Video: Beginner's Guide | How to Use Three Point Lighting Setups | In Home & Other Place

So today I wanted to share with you some helpful tips on how to get a nicely composed shot with some basic three-point lighting.
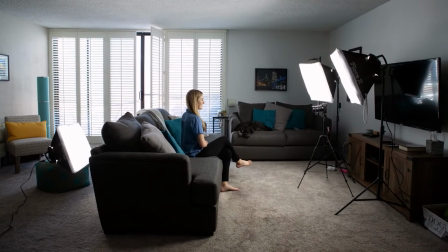0:09 Let's dive right in. So first I want to break down what's happening in this photo. As you can see I have large wide-open living room and a big source of natural light coming in through my balcony windows. Now in some cases natural light can work against you when using LED or hot lights, color temperature being one factor, but you'll see in a sec why it helps my situation.
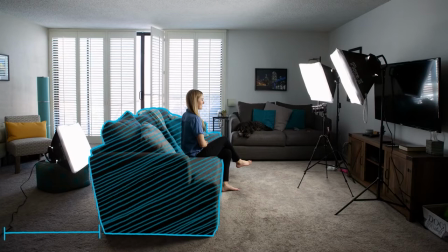0:29 Also take note of my couch placement. It's away from the wall which creates a sense of depth for your shot and will help to avoid shadows you may get from your key light.
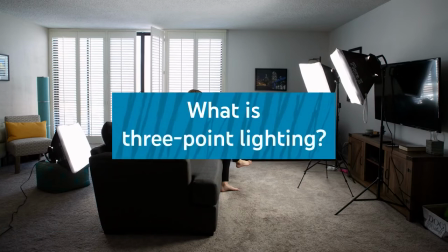0:37 Alright so back to it. What is three point lighting? It's exactly what it sounds like.
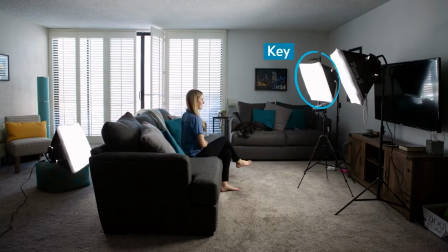0:42 It's lighting a subject from three points. You have your key light which is your main source illuminating your subject, your fill light to adjust contrast across your subject, and your backlight or your hair light to separate your subject from the background and give them a little more pop.
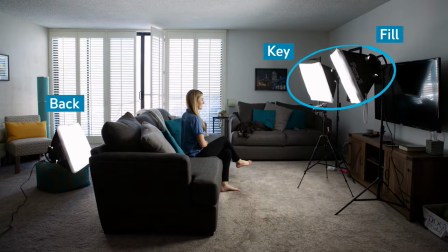0:56 In this case I'm treating the key and the fill the same, so I have one big soft source which will help the light wrap around me a little bit more softly.
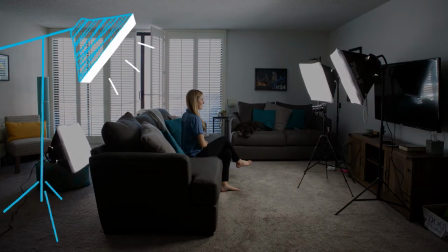1:05 Ideally I'd like my backlight armed out and above my head, but because my ceiling is so low I was catching the soft box in the frame. Now if I had a smaller light it would have worked perfectly. So instead I had to place it directly behind the couch for a little kicker off my head.
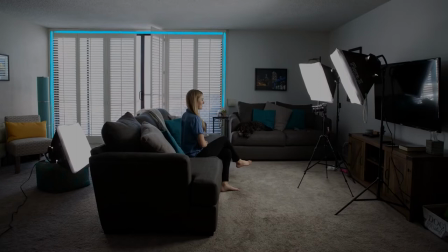1:20 And finally as I mentioned before I left my windows open so I can illuminate that back wall.
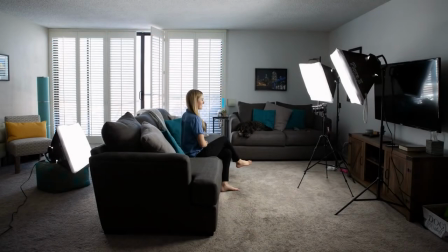1:25 I'm not getting any weird color shifts that would complicate my white balance because the color temperature is already so similar.
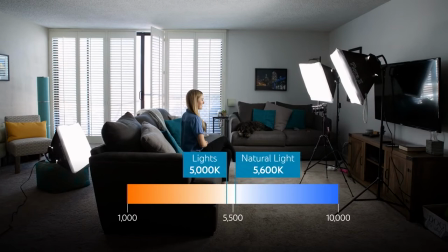1:31 About 5,000 Kelvin for my lights and 5,600 Kelvin for the natural light that's coming into the room.
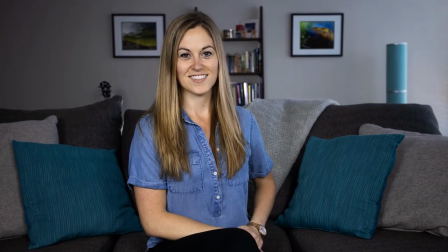1:38 And this is what we get. I have soft even lighting on the subject and the background wall is getting a nice gradient from the window but not overpowering the brightness of the subject in the foreground.
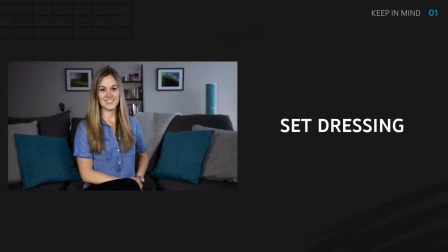1:49 Some things to keep in mind. Pay attention to your set dressing. If done right, you end up with a nice composition.
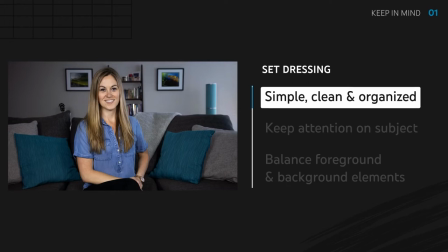1:55 Keep it simple, keep it clean, and keep it organized. If you're trying to do too much, it becomes distracting and will take the attention away from the subject.
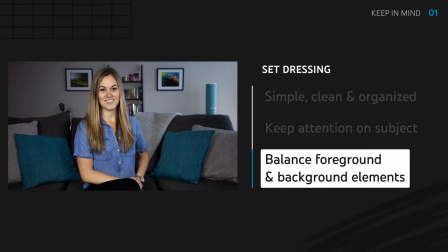2:03 In this case, I was trying to balance out the shot with the items in the background as well. Watch for color relationships throughout your frame.
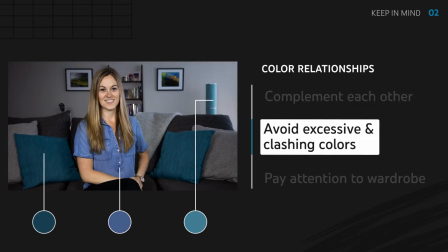2:12 They should complement each other. Too many colors or clashing colors can be very distracting.
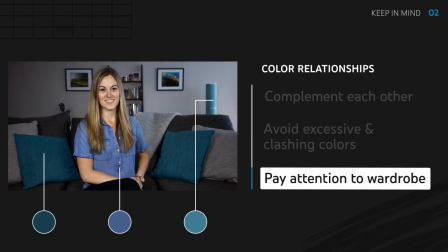2:19 Wardrobe included. I wanted to find a color that worked with everything around me but at the same time worked with my skin tone. Too light of a color and it would have been a wash. Too dark of a color and I would have started to blend in with the couch and looked like a floating head.
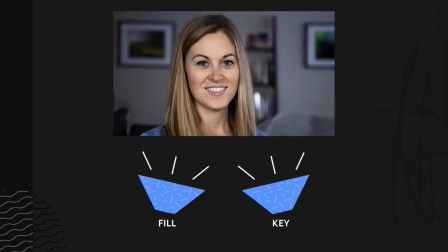2:33 So no good there. And in this next example, we have a close-up so you can better see what the light is doing. If I wanted more shape and contrast to my face, I would play a little bit more with my key in the fill. So I could power my key to be a little brighter than the fill or if your lights
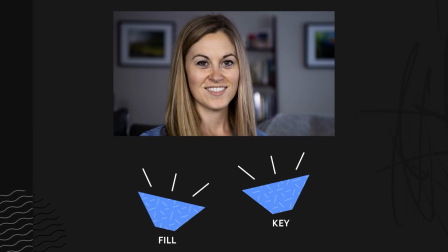2:49 don't dim you can physically move your fill light a little further away making it less powerful.
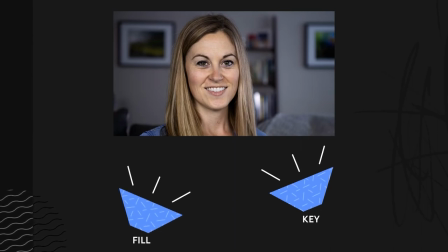2:55 I could also move around the position of the lights to not be quite so frontal or I could even eliminate the fill light altogether for a more dramatic look. Which is what I'm actually doing in this shot here. So I've eliminated the fill light and I'm only using my key light and my backlight and you'll notice that I have a little bit more contrast on this side of my face. And really that's just up to your taste. So three point lighting is just a starting point. My advice to you is to experiment. Record some lighting tests, keep track of that placement of the light, and you'll learn a lot along the way. So if you want to learn more about how to look great from home, check out these videos and don't forget to subscribe.